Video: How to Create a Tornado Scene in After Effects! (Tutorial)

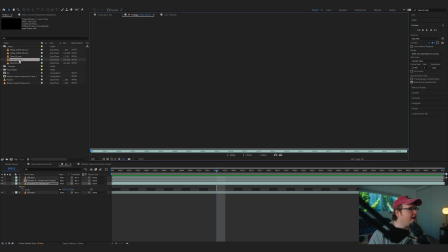So I'm gonna add a Tree element to this and I believe I'm gonna use tree one
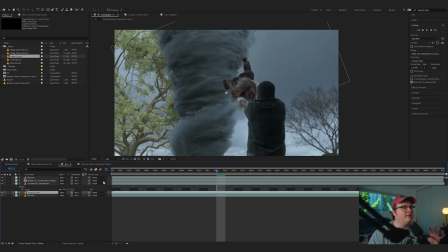So tree the this is my favorite thing in the latest apocalypse pack are these trees because they
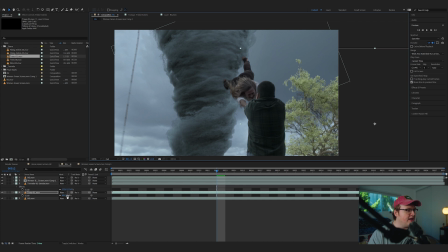look so good and we can move them over top of this tree here. Now, if I, I just want to sort of match the size of this and scale of it.
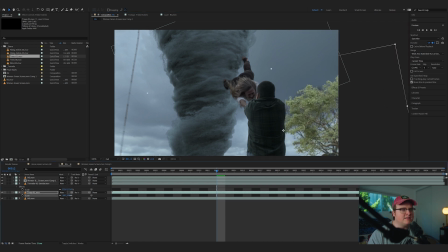And because things are going to be moving around a lot, it's going to look like that tree is right there.
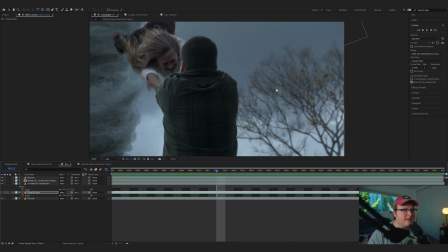Now, one way we can do to make that look a little bit more accurate you see that this has some blur to it so if you add the effect camera lens blur
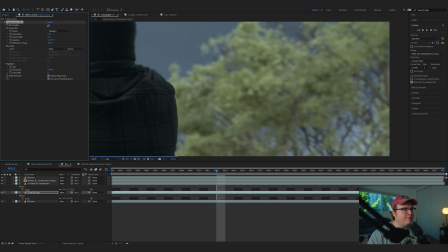you can sort of try to just match that blur and camera lens blur is a little bit better of a blur
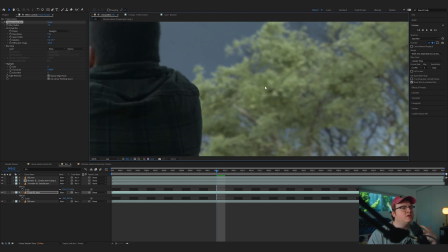than like gaussian blur because it looks like how a camera blurs out stuff and not just like
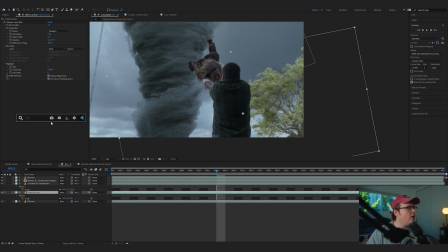averaging out the colors and messing with it so now i'm also going to add a luminary color to this and again, basic adjustments, changing the temperature of it. And I'm going to bring the exposure down a good amount.
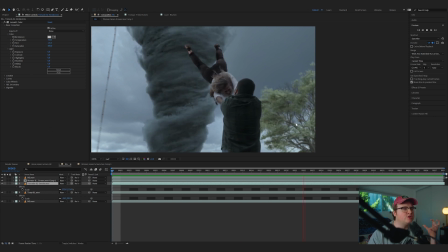We can see that it feels so much more powerful now that we have this tree added to it.
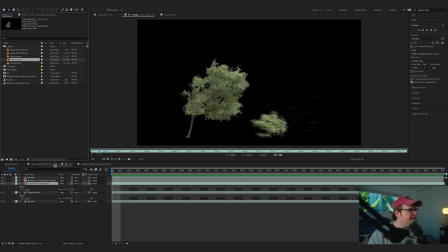And in my first example, I added a tree to the foreground. So let's add that.
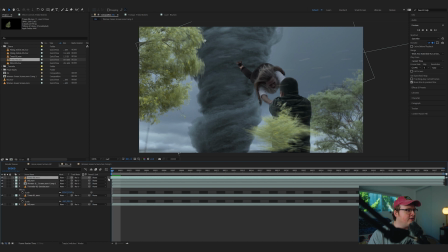We're going to put it in front of everything and we're going to scale it up slightly.
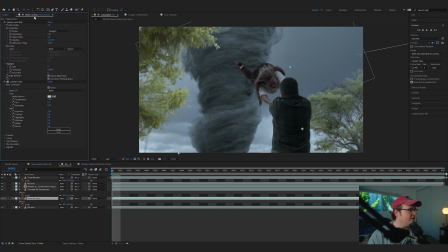And I might just duplicate the color from this
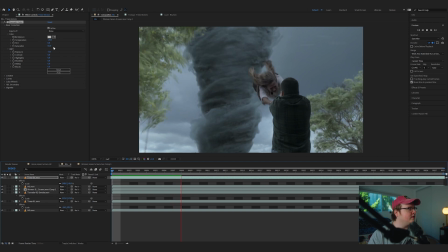guy right here makes it look really good wow already we're getting a more powerful scene uh and a few other things we can add some flying debris
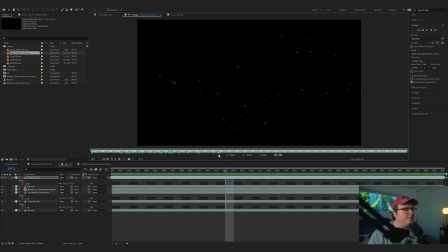flying debris 5 has some nice um and you can barely see it on this but here it's
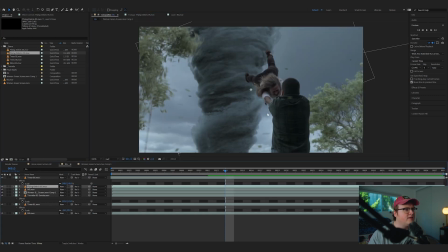some uh leave. So if we throw this in front of the background and the tornado, we can add that and kind of scale it and place it. And we already have more debris and it feels more powerful.
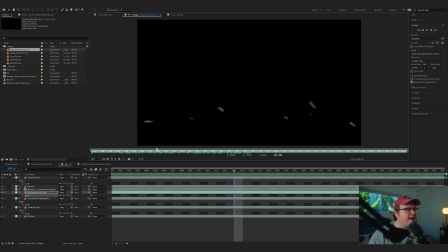And let's even go further and add some wood debris to everything right above that,
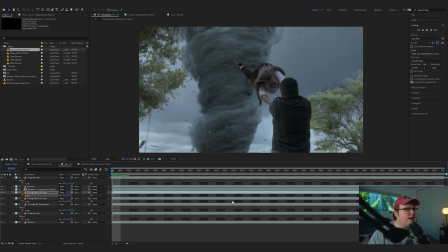scale it into place and already we're looking so much better and it's like oh it's just so much more powerful and we can also let me throw the the leaves debris in front so we have foreground elements and
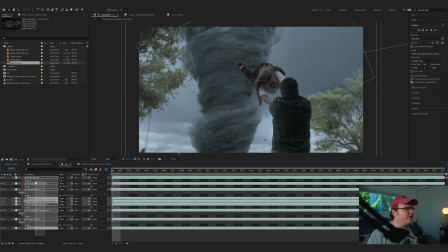background elements moving now for the final touches let's take everything select everything right click hit pre compose and we're gonna call this tornado and we're
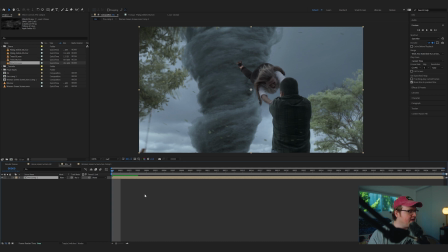gonna move all the attributes and hit okay let's add some camera shakes so let's hit
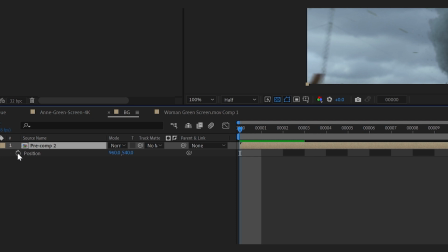P for position and alt click or option click the top the top stopwatch and then type in wiggle open parentheses and a number which would be the number of pixels it wants to move in how many pixels is the next number separated by comma.
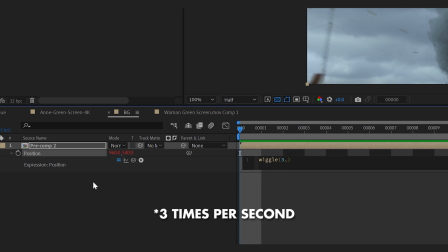So it's like every three seconds, I want this to move 50 pixels, I believe.
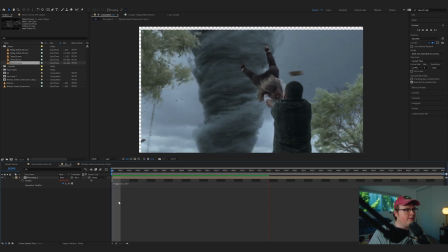So when we move, and if I do 350, this is probably going to be a little bit too big, but yeah, I think that's too big.